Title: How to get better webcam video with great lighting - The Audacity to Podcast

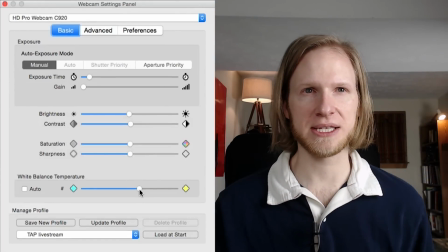(8:15)
So I might be, for these lights, I might be about in this area here. I'm not going for perfect, I'm going for good looking.
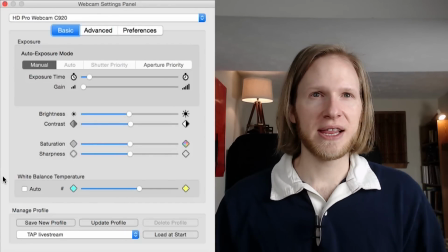(8:22)
So consider trying this in your own videos.
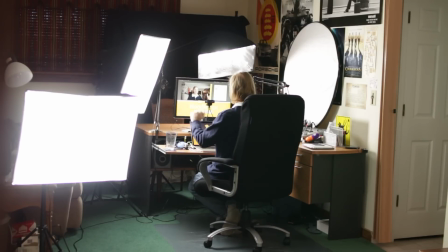(8:25)
I've got a light here at 45 degrees, a light back there to give me some fill in, the background lights.
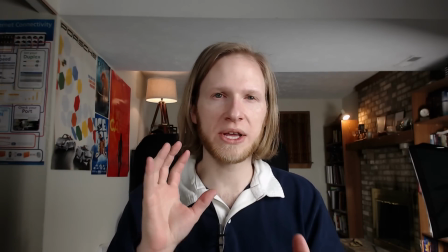(8:33)
Now let me show you what you can do to get some more dramatic effect.
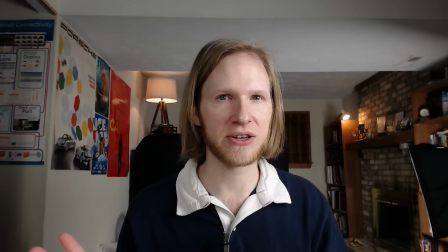(8:38)
Same lights, same positions. I'll just turn off a couple more things.
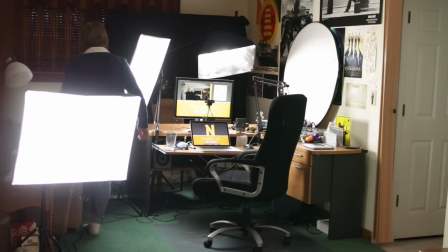(8:43)
So I'm going to leave every light on that I already have on, but this time
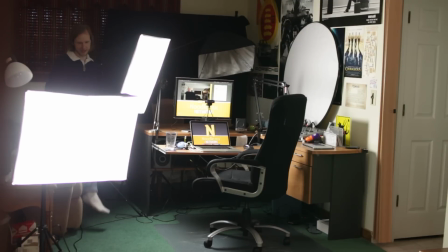(8:51)
I'll turn off my fill-in light so you can see what it's actually doing when I say it's filling in the light.
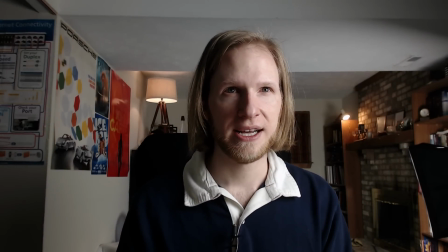(8:59)
So now I have a much more dramatic effect. My light is still primarily over here, and that's where I calibrated my lighting settings so that it's primarily based on how much light I'm getting here.
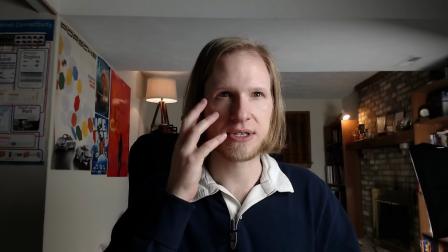(9:12)
I'm not bleached out on this side, but now there's this much more dramatic shadow on this side.
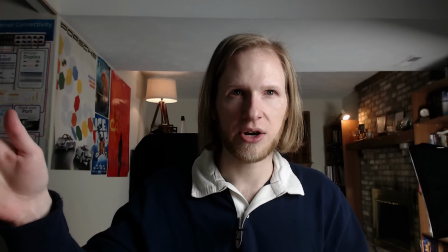(9:17)
I do have a small reflector over here, but I don't think it's actually doing much.
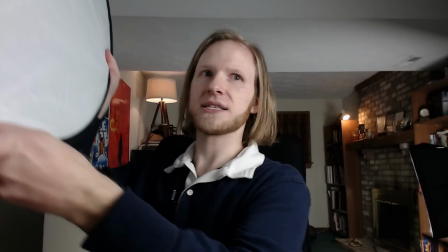(9:22)
I could bring this closer like this, and you see what it's starting to do.
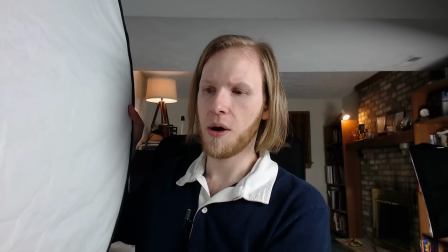(9:27)
It's bouncing off the light, making it look good, but it's now in the picture.
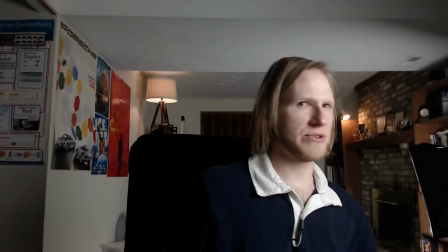(9:33)
So if I just remove that completely, so there's no chance of that affecting anything, I have this dark shadow over here.
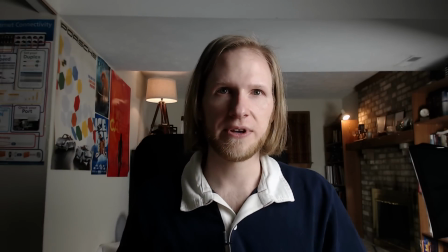(9:41)
That's what the fill light is for.
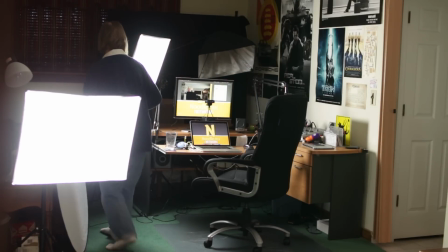(9:44)
If I switch these things around, I'll turn off my fill light
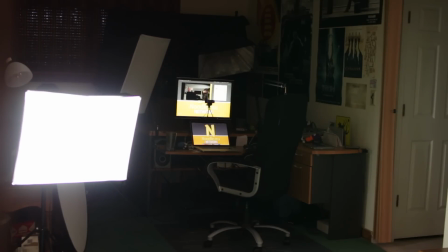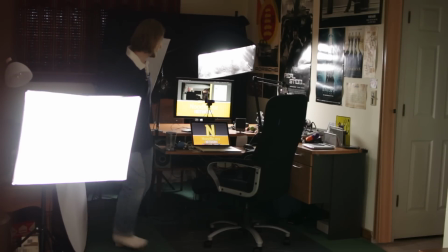(9:56)
Actually, I'm turning off what they call the key light and turning on just my fill light.
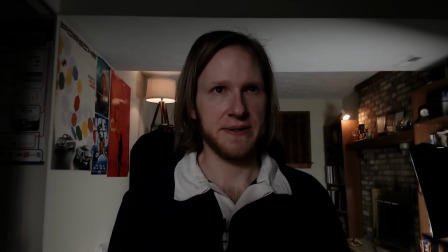(10:02)
Now we've got a different effect. Now it's the opposite way.
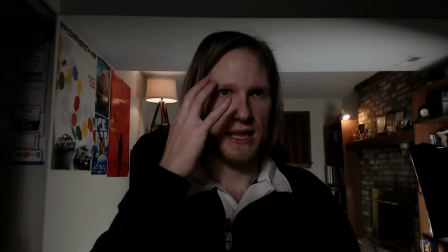(10:06)
The shadow is on this side of my face, and this side is lit up, but it's not lit very well.
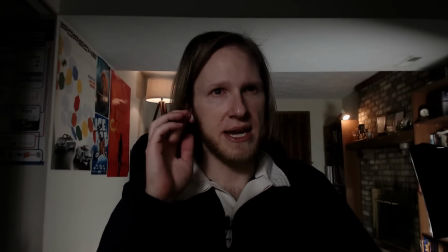(10:12)
I look underexposed while the background looks pretty bright. Here's the thing, if you want your background to look brighter and you to look
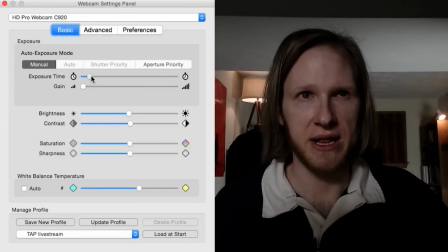(10:21)
also as bright, you'll have to adjust your lighting, rebalance it, and I'm turning up my exposure inside of webcam settings.
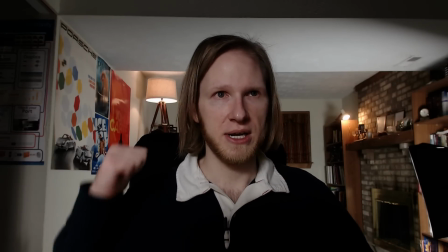(10:28)
So now I'm brighter, I still have this shadow over here, and my background is brighter too, so you can see that better.
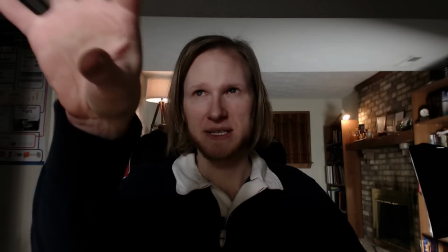(10:35)
But it's not really a nice effect here. I look kind of flat because of the direction of the light is almost parallel with the webcam.
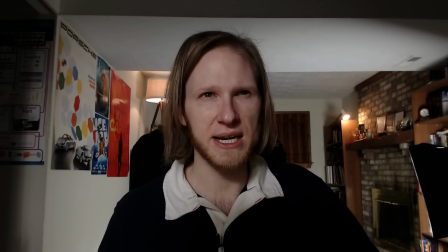(10:44)
It's not the ideal look here.
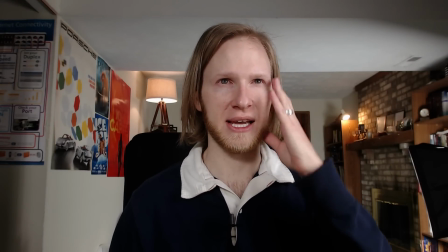(10:50)
I'll turn on one bulb of my light, and already you can see how much light is coming in over there, but I like a stronger contrast.
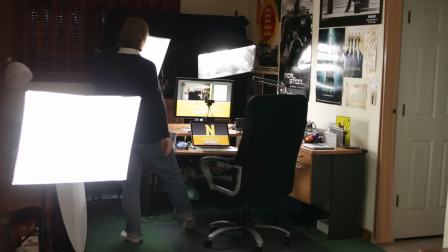(10:58)
So I'll turn on 2 more bulbs out of the 5.
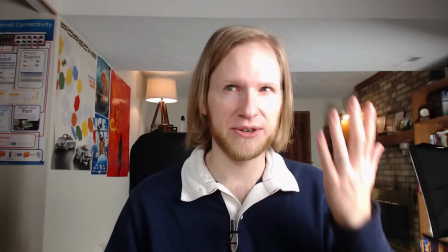(11:04)
And now I need to adjust my exposure again,
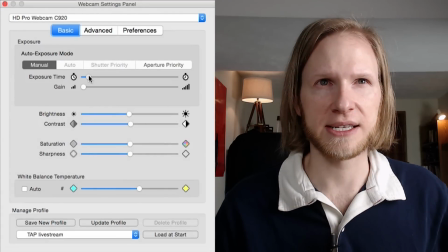(11:07)
so I'll switch that back in webcam settings and dial that down a bit until it looks like I'm not bleached out in the
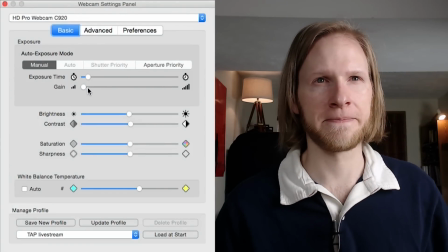(11:16)
shiny spots. And here we go.
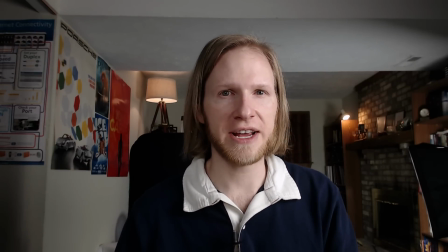(11:22)
This is lighting with the simple $180 or so lighting kit. You can get it from Amazon.
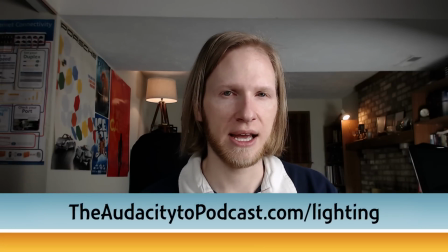(11:27)
I'm using 3 separate lights, and you can get the information about that over at
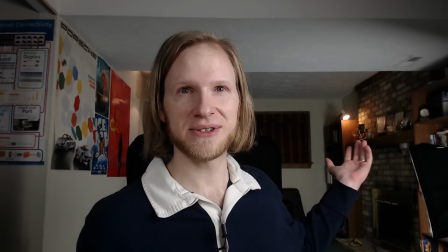(11:35)
theaudacitypodcast.com/lighting, and using house lights to make my background look really interesting.
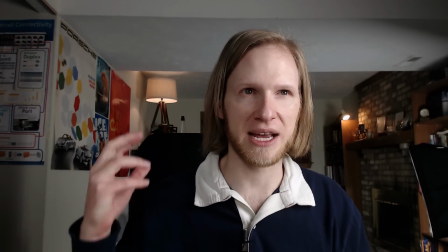(11:41)
There could be a lot of other things I could do with putting lamps back there to make it look a lot nicer.
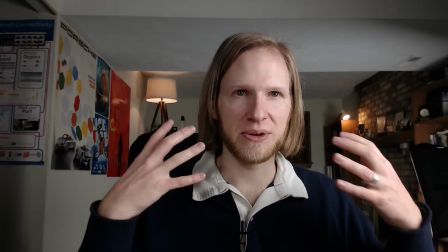(11:47)
And then the contrast of that orange color to the more bluish or white look up here would look, I think, really dynamic.
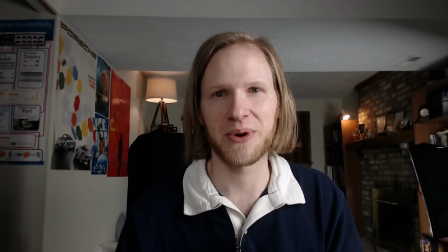(11:55)
Play around with these things to come up with your own ways of looking great in video without spending lots and lots of money on your lighting. And now, as you can see, the video looks a lot nicer than when it first did.